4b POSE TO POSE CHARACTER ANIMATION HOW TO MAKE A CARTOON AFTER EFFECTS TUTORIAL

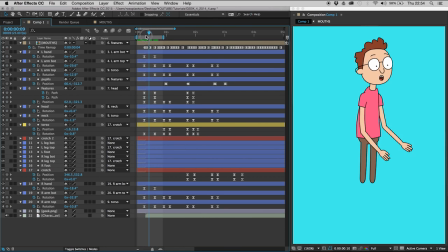Now the hands turn up like that, but first of all we want the hands to rotate the other way so they look a little bit floppy. Let's see how that looks.
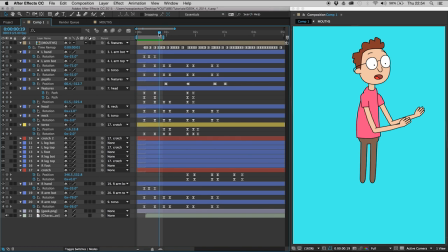Looks nice. How about we add some bounce in there? So maybe the hands rotated a little bit too far. Let's add another keyframe at the end, and then let's make this keyframe go too far. So at the moment it's on -33 and -25.
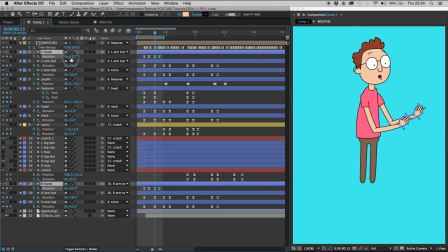If we just drag this, it should rotate both of those hands too far. And then we're going to highlight all the keyframes for the hands and move them forward to the right 2 frames. 1, 2. That's Alt and right. You see how they bounce a little bit there?
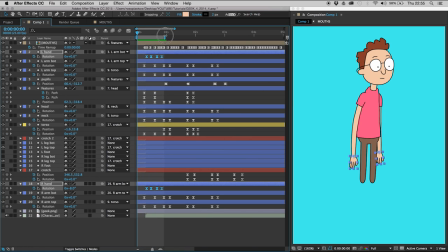Wow, I'm a... Very good. Very annoying. Okay, so there's overlap and bounce. Let's do the same to the arms. Maybe we will delay the left arm bot and the right arm bot. Get these two keyframes and move them one frame to the right.
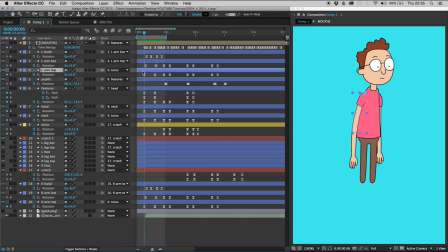Maybe before the left arm top and the right arm top rotate anti-clockwise, they should rotate clockwise. So if we go, say, 5 frames to the left, 1, 2, 3, 4, 5. To move between frames, just hold down Command and left or right. So right arm top.
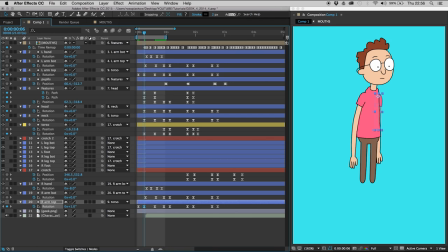Let's go forward. And let's say 1. And then 1. Now you'll see that they rotated slightly.
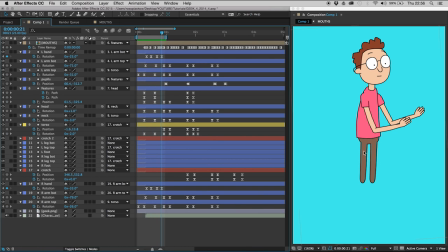So it's like that's called anticipatory movement. Get a little bit anticipation in there, and he's preparing himself. Now I think the arm bots should rotate a little bit too far, just like the hands.
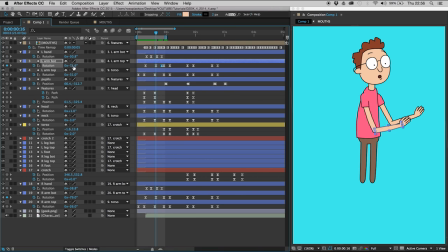Set another keyframe 5 keyframes ahead. Make it rotate too far up. Do the same to this one. 1, 2, 3, 4, 5. If you click this, it will go to the keyframe on the left of it, so it should go to here if I click here. Yes. Make that rotate a little bit too far.
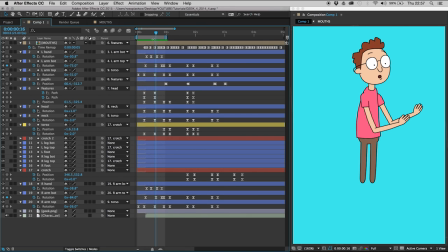Looks a little bit nicer. Could be a little bit quicker actually, so I will just highlight all of these keyframes and move them, except for that one. And just move these to the left. Maybe that one too.
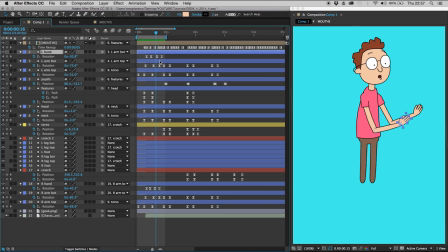Maybe I don't want his hands to be that floppy. I mean, oh, come on, it's not like they're up. The torso maybe should rotate forward before it rotates back.
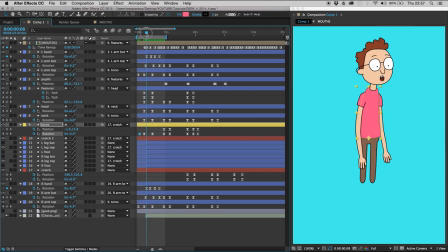So, I mean, how far back does it go? -2. So let's put it forward like 0.3. Let's also make it rotate later, so Alt and right.
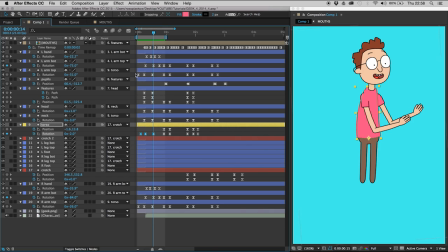Let's make the torso rotate too far to the anti-clockwise. Let's do it by the same amount, extra 0.3.
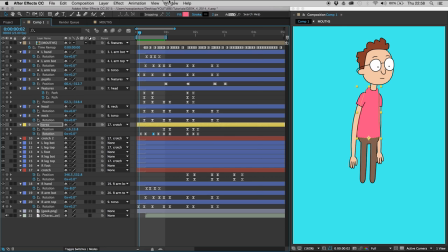Let's turn off the audio for now because I can. It's driving me insane, to be honest. You can see this bounce. This just adds a little bit of life. So let's carry on. Let's do the features. Maybe you just got to look at it and think, how does this layer move?
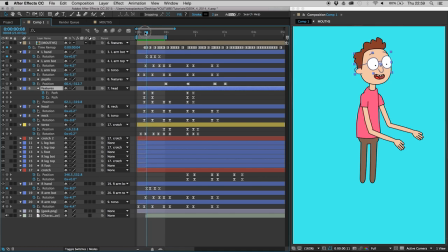So the features are moving up. So before they move up, we're going to make them move down by setting an extra keyframe on the left, going to this, which was the original first keyframe, and moving it down.